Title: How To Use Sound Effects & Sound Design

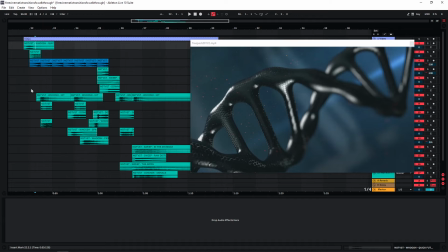[0:00]
Hi, in this video I want to give you a few general tips and techniques that you can use to make more of the sound effects that you have. And I hope that this is helpful to you whether you are a sound designer or more of a video editor who is using sound effects as well.
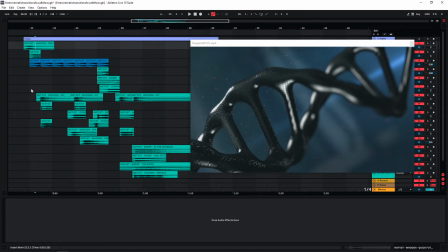[0:14]
I will use the teaser that I made for my last free sample pack. The cinematic transition sound effects is an example to illustrate a few of these techniques. And I will start with a quick playthrough of the teaser which is only around 20 seconds long. and I will
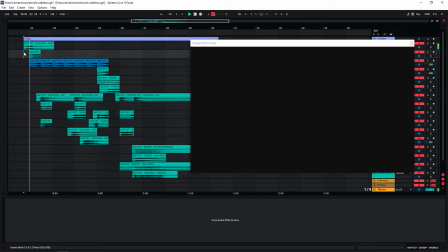[0:28]
show you the video on the right side here and the arrangement on the left side so you can already get an idea of what's going on.
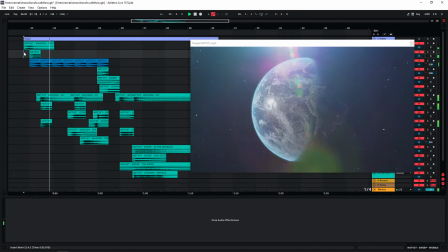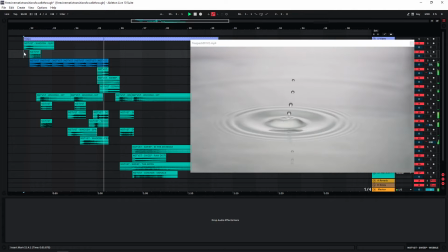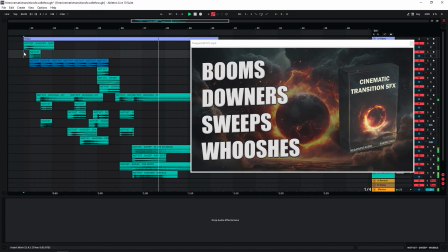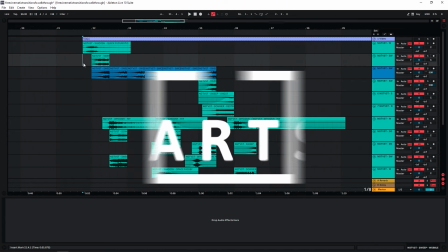[0:52]
So the first tip is that you don't always have to use the full sound effect.
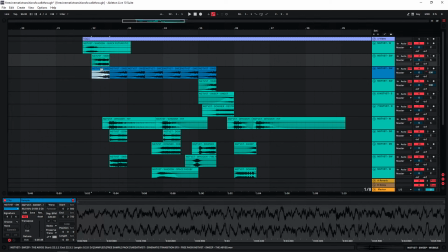[0:56]
If you look at my track here for a lot of these sound effects I'm only using sometimes very small parts of them and this is a great way to sometimes repurpose sounds especially in combination with some of the other techniques that I'm going to mention and it also can help you to make
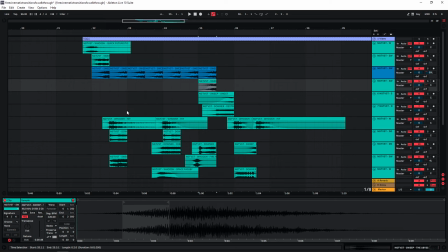[1:11]
the sound effect fit the track a bit more or the scene that you're doing the sounds for so for example if you look at these two sounds this one is the full sound playing and this one is just a small part of another sound and all i wanted to do here was to give this sound up here a bit of a longer tail and that's why essentially just use this sound as a layer of the first one
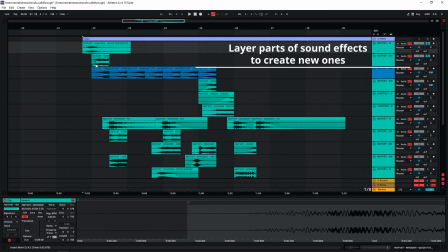[1:32]
so since i wanted to fill this space in between this i just added a portion of this sound that kind of fit with the sound above.
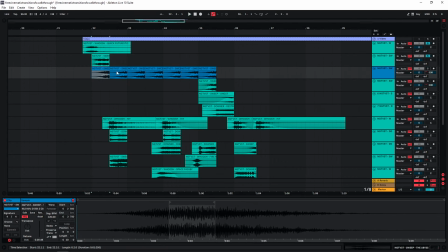[1:41]
You can easily see that I did this all over this track. All of these are just small parts of a longer sound. The same here. Also this one and this one. If you start playing around with this then you can easily make multiple different sound effects out of one single sample.
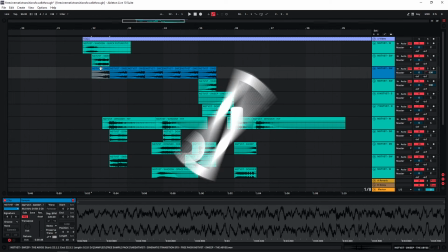[1:57]
Now the next thing is pitching your sounds.
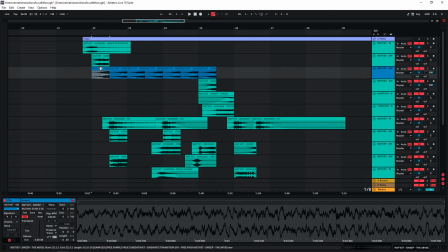[1:59]
Pitching is definitely one of the easiest tools to transform your sound and turn it into something completely different. and as you can see what i did here i pitched all of these sounds down quite heavily and by doing that i created kind of a tonal sequence if we look at this original sound
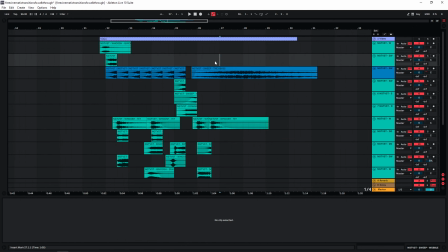[2:15]
this is just a really long sweeping whoosh atmospheric sound and at its original pitch it sounds like this and so i just pitched this down a lot and then took a small portion of it and then just added fade-ins i
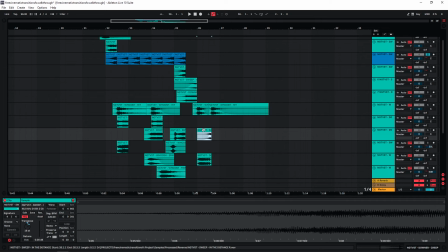[2:37]
also did the same down here in this case the sound is heavily pitched up.
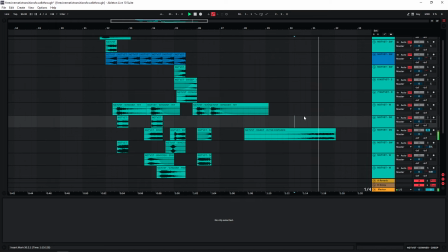[2:41]
We can also listen to the original here just by pitching it up I made this very short transition.
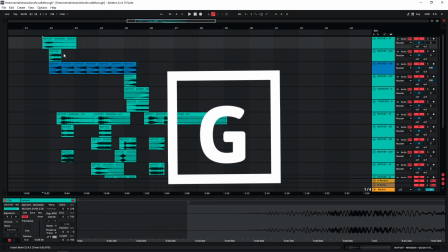[2:50]
I did this with several of these sounds and again this is a very easy way to transform a sound and essentially you can use just one sound and pitch it in different directions quite heavily and create sounds that sound nothing like the original sound effect.
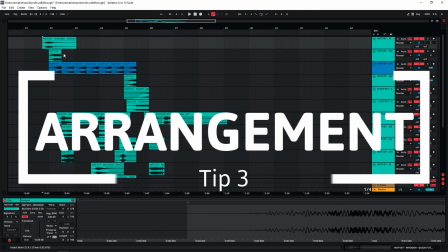[3:03]
Now the third tip is a very important and essential one and whether you're creating a kind of musical track
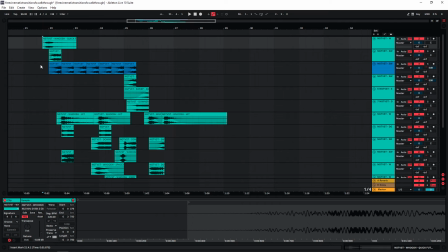[3:09]
like I did here with the sound effects or if you're just using a few sound effects to support your video material. You need to be aware that arrangement is part of mixing and it's gonna play a huge role in whether your sound design is gonna sound good or not. If we go through the tracks I have here you're gonna see that most of these tracks don't have any plugins or effects on them.
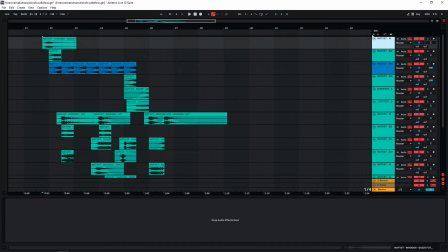[3:28]
The only effects I'm using are equalizers and one track has a reverb. So there is no mixing going on because it's pretty much all in the arrangement.
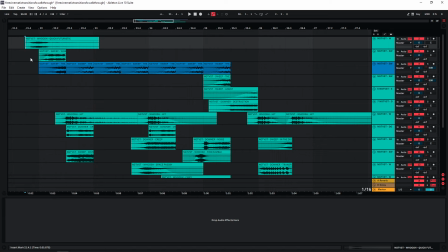[3:39]
What I mean by that is mainly that you need to be cautious about what kind of sound effects you have playing at the same time. As you can see here there are very few situations in this track where there is only one sound playing but whether this is gonna work or not is gonna depend on the combination of the sounds.
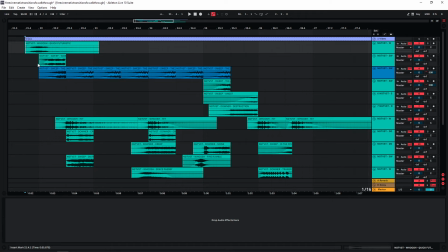[3:53]
So one important thing about this is that you don't unnecessarily have sounds overlapping with each other and that's why you can see that I have a lot of really hard cuts in this track with a lot of these sounds. You can see it right here at the beginning.